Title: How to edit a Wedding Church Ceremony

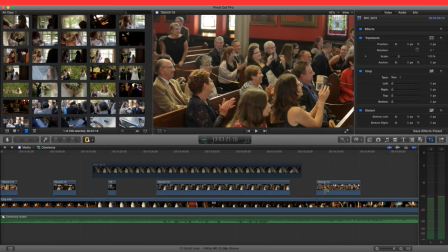[33:19]
I'm just, even though it's a really, really quick shot, I'm just gonna put that crowd clapping in. Yeah, my second shooter's doing something. So I'm just gonna leave that whole part in.
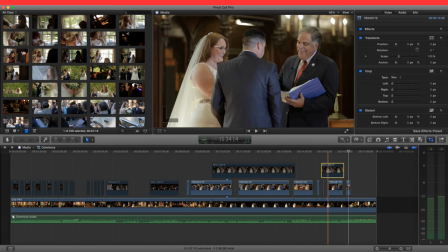[33:34]
Okay, so I would have benefited from a third camera stationary for this entire ceremony,
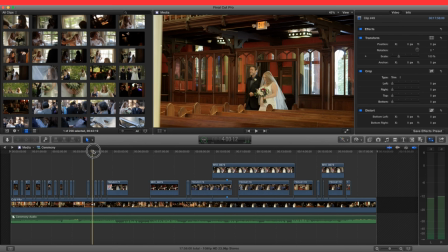[33:44]
for sure. Okay, so now for, you know, these sections are what I'm going to show,
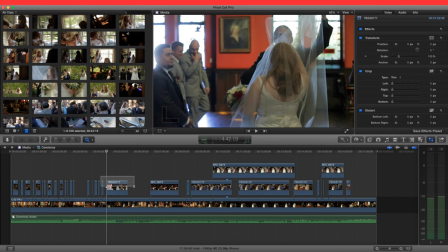[33:55]
but for this section I have to figure out when, if I should cut at all. So let's just look at what
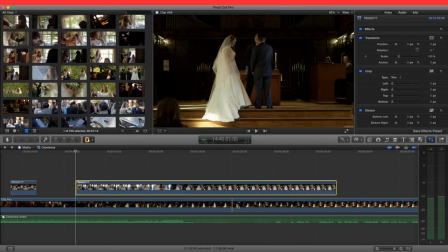[34:03]
the other angle sees and just see if it's, you know, worth it cutting back to this at all. Maybe right here.
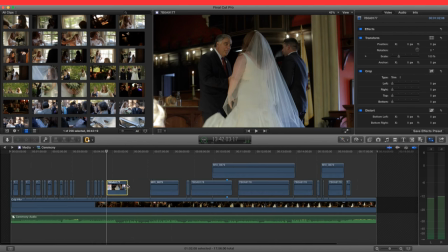[34:16]
It's just shaky, so I'm not going to. So now let's look at this section.
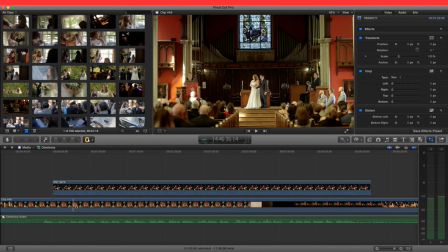[34:23]
So now I know that there's a good angle for the speaker for this entire thing, but if there's a cutaway even for a second, that might be worth it.
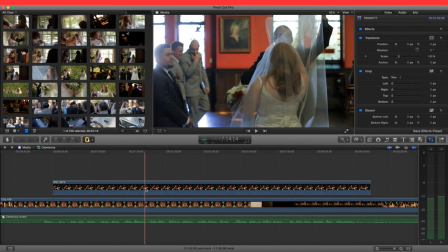[34:31]
All right, so none of this because that's too dark, but this is pretty cool. So let's just do that for about like 5 seconds.
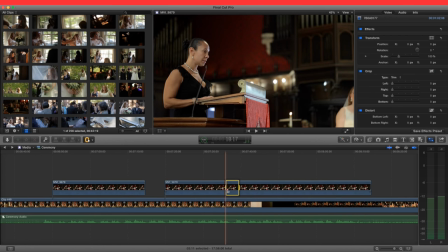[34:40]
And then right before he gets rid of it, let's do it for another 3 seconds just to add some variety, you know. Okay, so zoom back out.
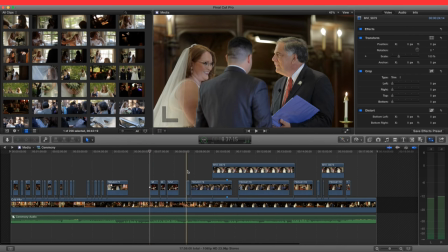[34:52]
Our next section is this right here.
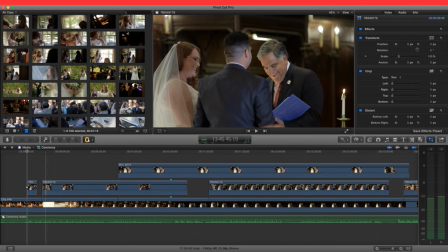[34:59]
Our tool. So we're going to keep on that. Okay.
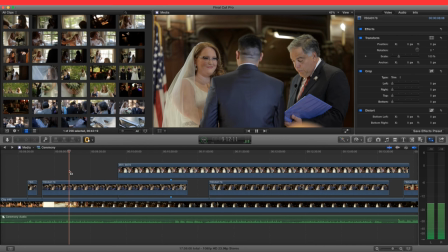[35:06]
So now that's her. Let's listen to what's happening.
Integrity. I respect your integrity.
Okay. So that's the groom.
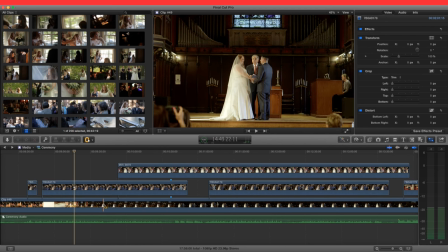[35:17]
I should, like, you know, something should be rolling over there, but my second shooter is set right here.
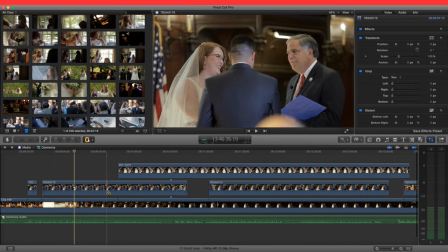[35:24]
So it's going to be on her angle the whole time until I can cut right here.
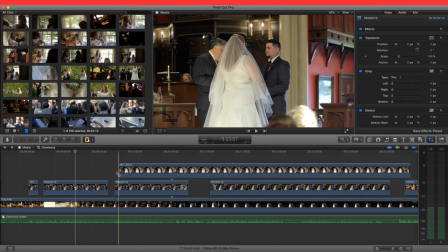[35:32]
Cut to that wide, then go back to her, and then go over to this side.
And have faith. And you're about loving what I know of you.
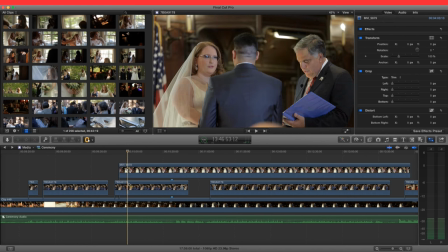[35:43]
Okay, so now it's back to her, so I actually want to use this. So I should have had this rolling for this part to see his face during his vows more.
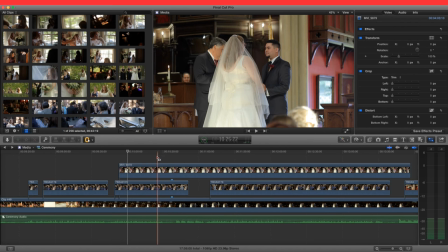[35:55]
Okay, so we only want to cut back just for that smile.
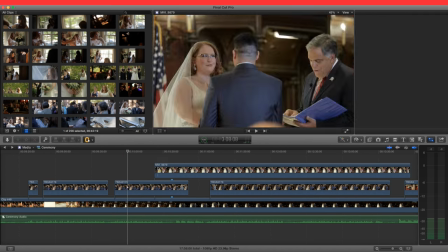[35:59]
So I'm actually going to get rid of that, only show that for a hot second.
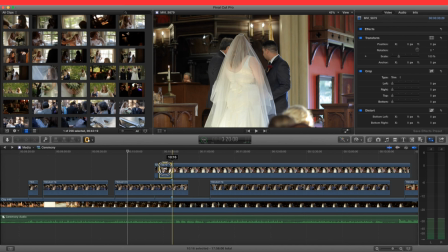[36:05]
And I know that these markers are where I need to show this clip. So I'm just going to double check.
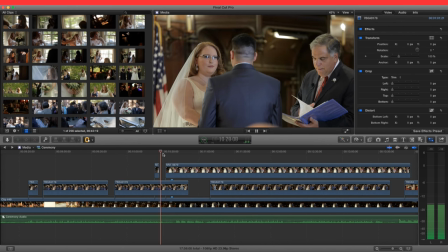[36:16] I will spend my life. I will spend my life.
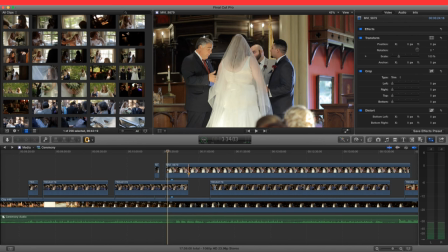[36:22]
Okay. So I'm going to keep that. And then I'm going to cut. Let's see. Yeah. I'm going to cut right here. So we start there.
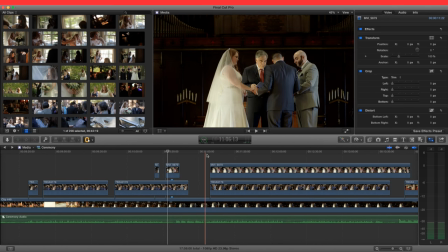[36:35]
We go there. We see that. And cut back. Okay.
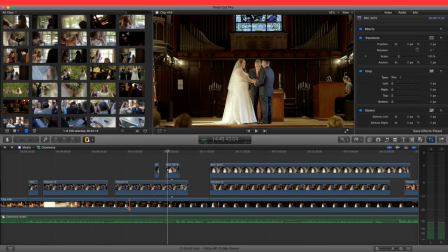[36:41]
So, because I'm going to treat this like the reaction shot, I'm going to do
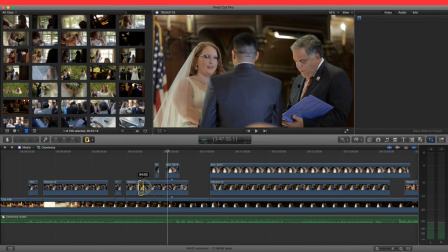[36:46]
probably 3 or 4 seconds every so often for that.
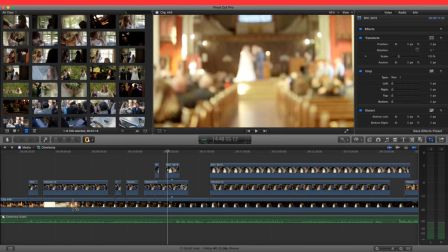[36:53]
And then none of this is good, so I got to keep it on this angle.
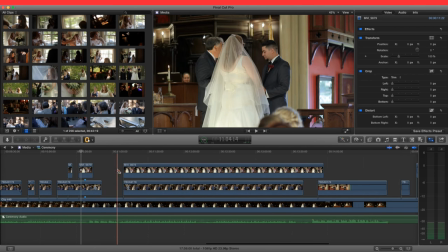[36:58]
Okay, so now this section, let's just zoom in a little bit more. Okay. Okay, so he's talking.
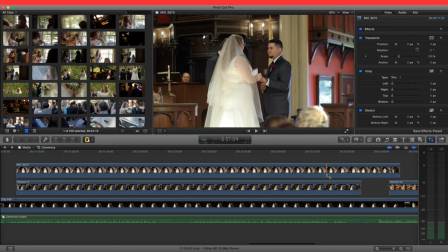[37:12]
Then she's talking, and then no one's talking.
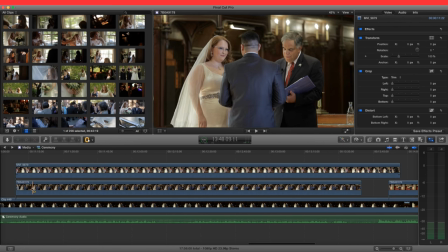[37:20]
Okay, so for this part, we want to show more of this,
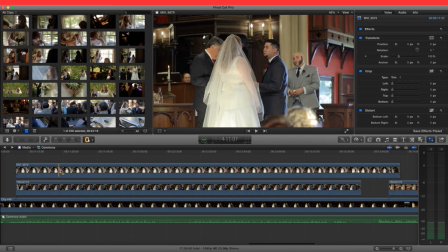[37:24]
but then show every so often a reaction shot of her. But then cut to the wide at least once, but then right here, we'll cut to this wide.
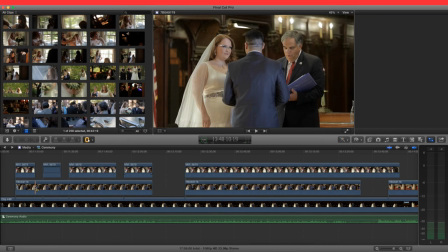[37:43]
I'm actually going to do one more reaction for the wide, so we just have to get rid of both of those.
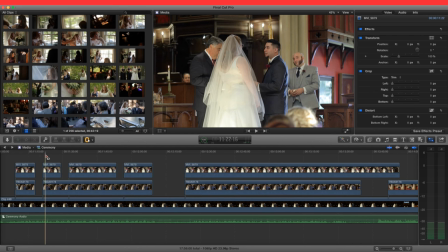[37:49]
So her, him, both, him, her, him, both. And then for this, we want it to be reversed, so we're going to show more of her, and then just show a reaction of him occasionally.
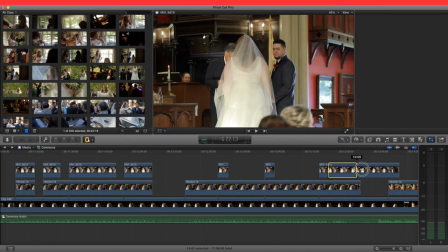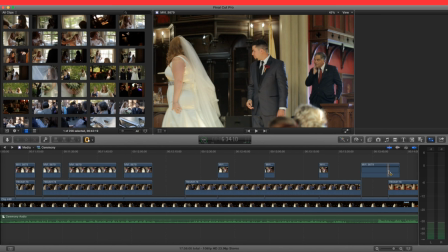[38:14]
And I know that's good, so I'm just going to leave that there.
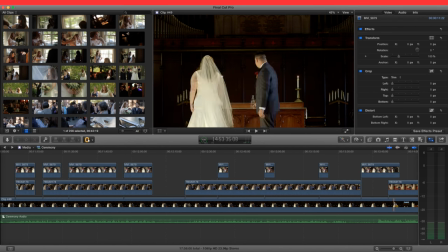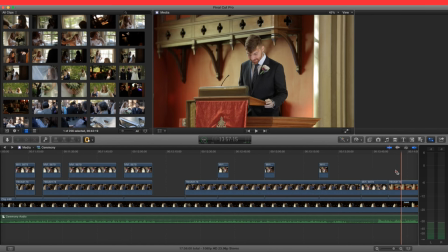[38:22]
I'm just going to cut this to right here, because that's when he starts to speak.
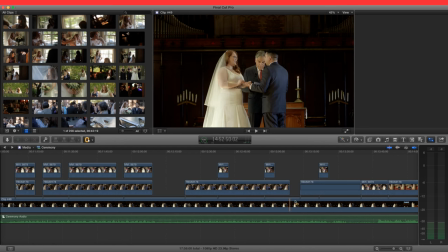[38:27]
And then, just like I did before, I'm going to show them both every so often.
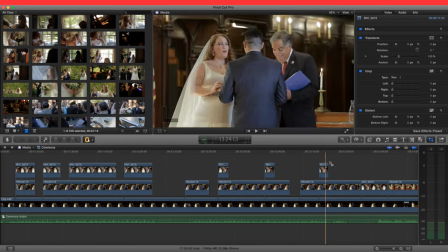[38:32]
Just so it's a good variety, you know. Okay.
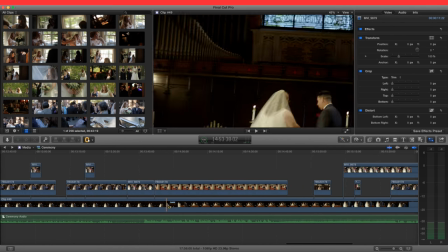[38:38]
So now we have him speaking, but they're also doing something, so I want to cut back when I can.
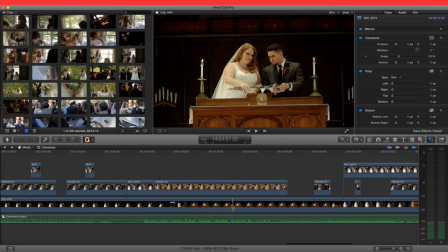[38:46]
So right at that moment, you know,
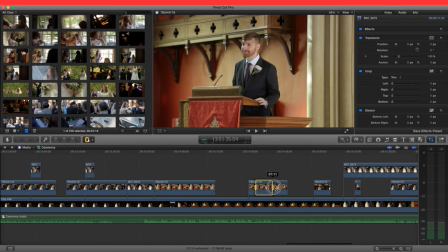[38:50]
definitely going to cut for a little bit, do a quick shot of that, and then go back.
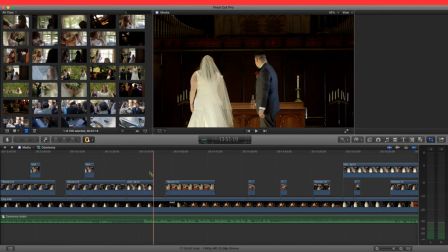[38:59]
We'll see if there's a moment right here. I'll show a couple seconds of that there, just because him talking isn't as important as what they're doing.
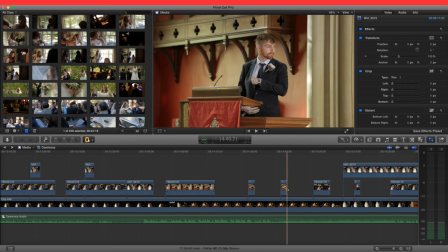[39:07]
So I'm actually just going to get rid of this right here.
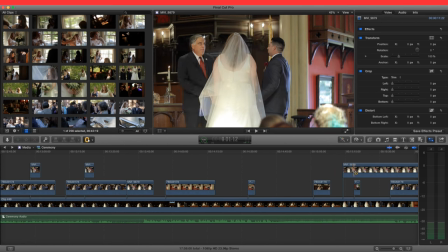[39:15]
Okay. To that, go back. What is this? So I want to show this reaction, so we'll just isolate that.
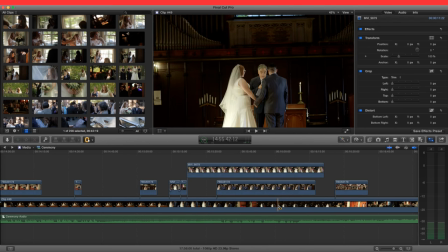[39:26]
Then this shot isn't good until, even then it's like kind of skewed.
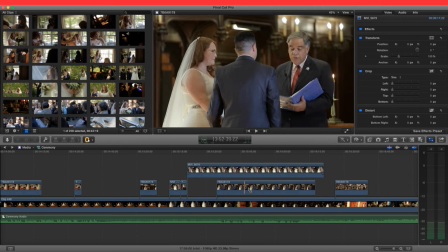[39:33]
I don't like that. I want to switch back between the two of these. We can see the mayor talking, the officiant talking easier there. So we're just going to use this as a really quick reaction shot.
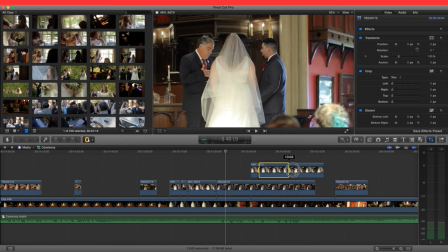[39:50]
So I'm going to cut a quick reaction shot there. And then I'm actually going to cut...
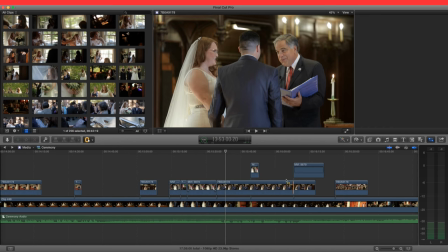[40:00]
Oops.
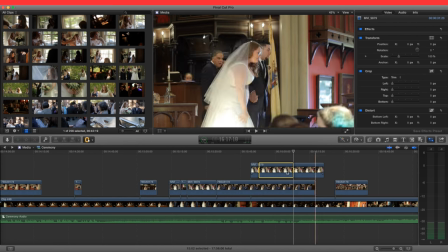[40:05]
I'm actually going to show this angle the whole time. So I'm just going to extend that to the whole clip.
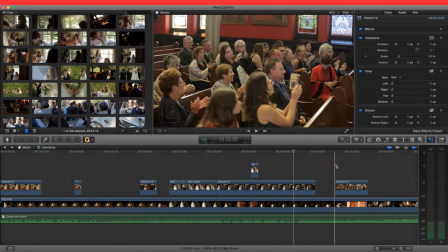[40:15]
So that to that, to that.
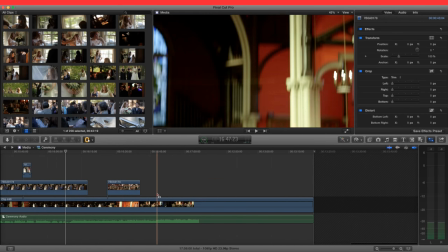[40:19]
And then, technically we have one camera left, so, and there's going to be cuts, so.
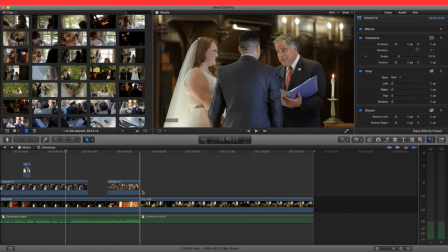[40:26]
What I'm going to do is blade tool, clip that, and then treat this like this is the end of the ceremony.
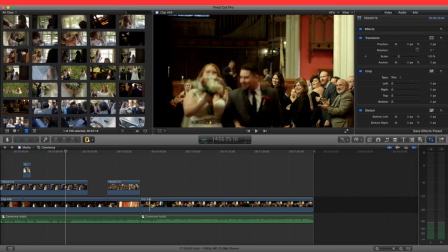[40:33]
So I'm just gonna blade tool. So I'm just gonna cut. So now I'm gonna do jump cuts, so that ends the straight, you know, continuous coverage.
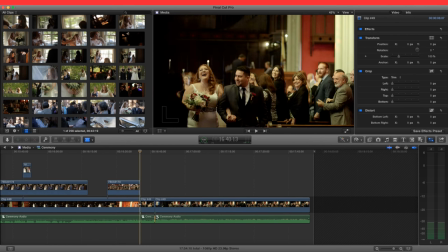[40:53]
Cut that there.
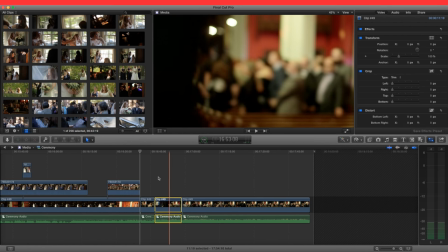[40:58]
In a perfect world, this would be, you know, smooth, and I wouldn't have to cut all this junk out, but that's okay.
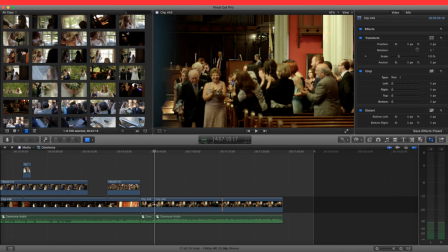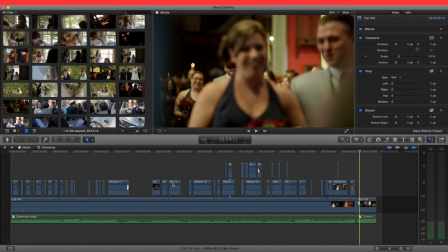[41:12]
Okay, that's it. All right, I shall zoom out, and that should be completed.
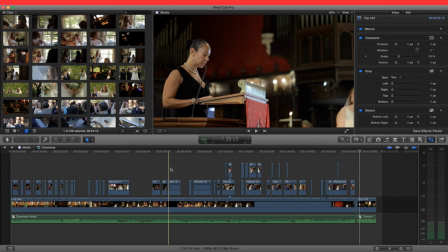[41:19]
You know, everything looks pretty good.
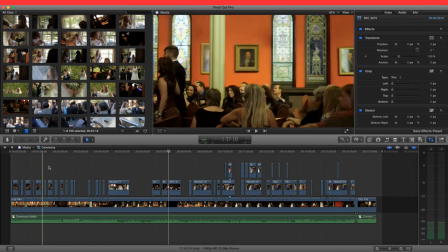[41:23]
Yeah, this is the best ceremony I can cut with the footage that I got.
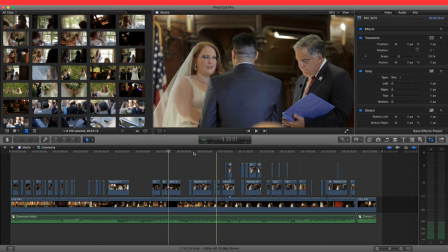[41:29]
Wasn't perfect.